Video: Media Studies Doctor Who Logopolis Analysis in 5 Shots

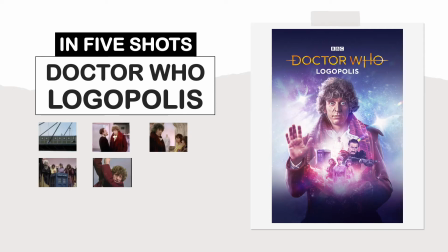0:00 Hello and welcome on this channel where I'll be analysing 5 random shots from a film, TV programme, advertising, music videos and video games to show how they present meaning to audiences. I'll look at the use of camera work and visual language, which is often referred to as mise en scène.
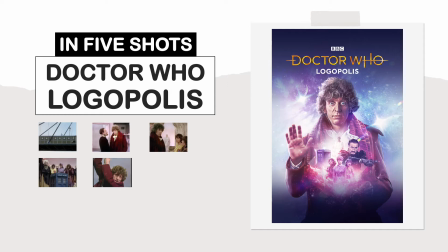0:20 Now this is a French term, a theatre term which means placing on stage. It is a common term in film analysis. To explain it simply, mise en scène refers to what we see on screen in a film. It is the film's visuals, the meaning of all the elements that appear on camera and their arrangement.
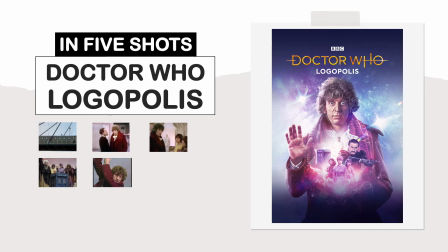0:40 Now this can include locations, set dressing, props, costumes, makeup, colours, lighting, visual effects, depth of space, characters and performance. So it should be possible to understand the narrative by the visuals alone, without sound or without music.
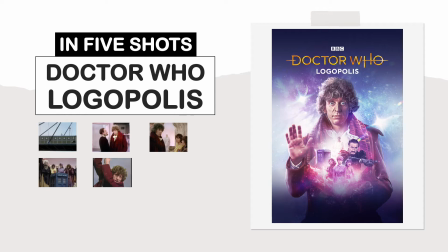0:59 So join me in my analysis of various media in just 5 shots.
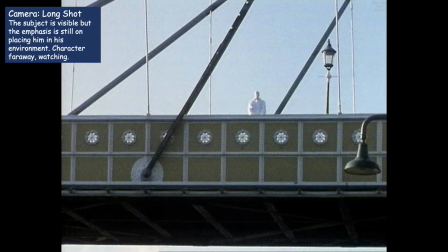1:06 Okay, let's start with this shot. So in terms of camera, this uses a long shot. So the subject is visible, but the emphasis is placing him in his environment. So this character is far away, it's watching. And this character is looking directly at the camera, it's looking at us.
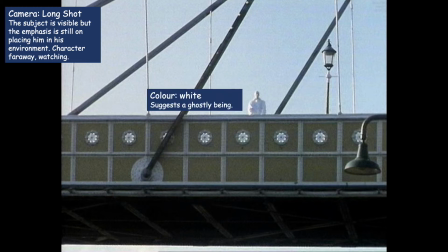1:25 Now the colour white would suggest a ghostly being of some kind. Now the location, we can kind of tell it's setting a city, a normal modern day location on Earth, and it's just a modern day bridge with modern day lights. Now in terms of the performance of this character, it's very still.
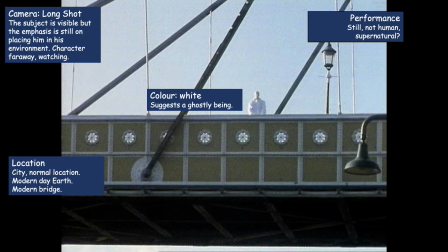1:45 So it's almost not quite human, kind of supernatural maybe. Now in terms of costume, we have a plain white costume. Now, could the white have connotations of purity? This is a pure character.
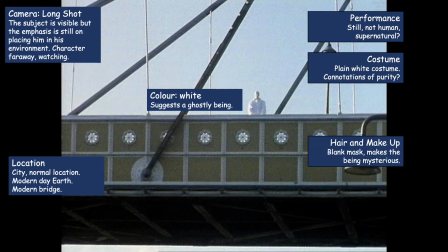1:59 Now, hair and makeup, we have a blank mask, so it makes the being more mysterious. So, who is he? Now, in terms of the lighting, we have high key lighting, so no shadows, very natural lighting, so it's using sunlight in order to light the scene.
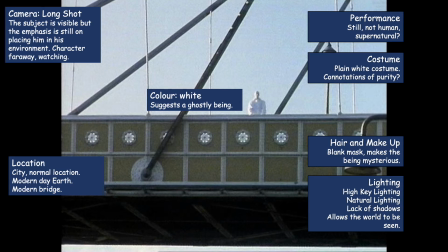2:17 And this allows us to see everything on screen, so nothing is hidden to us.
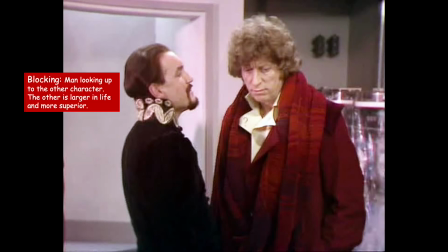2:24 Right, with this shot, in terms of blocking, so that where the character's been placed, so this man on the left is looking up to this other character. So this other character is slightly larger in life, maybe more superior than he is. Now he's wearing a black costume because he's the antagonist, so he is the bad guy.
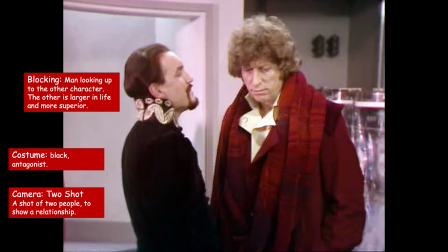2:46 Now the shot uses a 2-shot, so this is a shot of 2 people to show some kind of relationship between the two, which I'll go through in a second. So because they're so close together, this suggests that they do have some kind of history together.
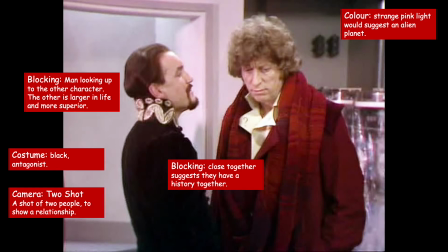3:02 Now the strange pink light we can see, this would suggest that they are not on Earth, they are perhaps on an alien planet. And in terms of the set dressing, we've got like futuristic looking equipment. So again, this kind of suggests this theme of being on an alien world with more advanced technology.
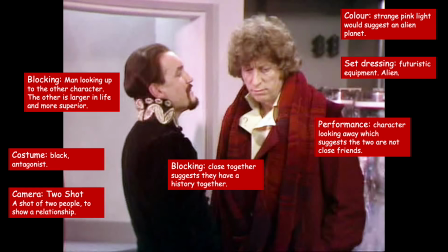3:21 Now in terms of performance, this character is looking away, which suggests that these two are probably not the best of friends. Now in terms of his costume, it's a dark red, which might suggest he's a passionate character, but there are shades of darkness in this costume which might relate to his character as well.
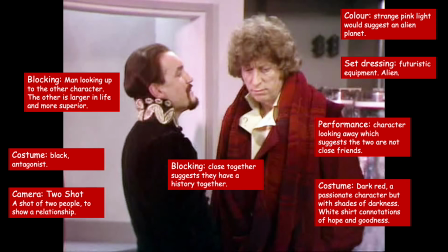3:39 But he is wearing a white shirt which does have connotations of hope and goodness.
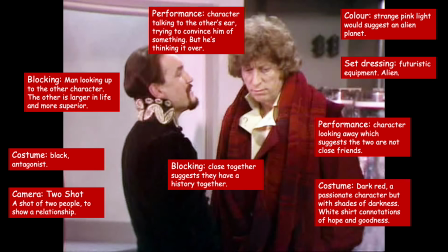3:46 Now in terms of performance, we've got one character on the left, he's trying to speak into the character's ear, trying to convince him of something. Or the character on the right kind of looks like he's thinking it over.
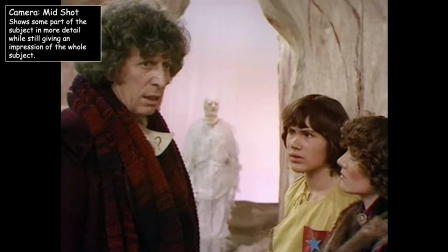4:00 Now we have a mid shot, so it kind of shows some part of the subject while giving us an impression of where they are in terms of a location.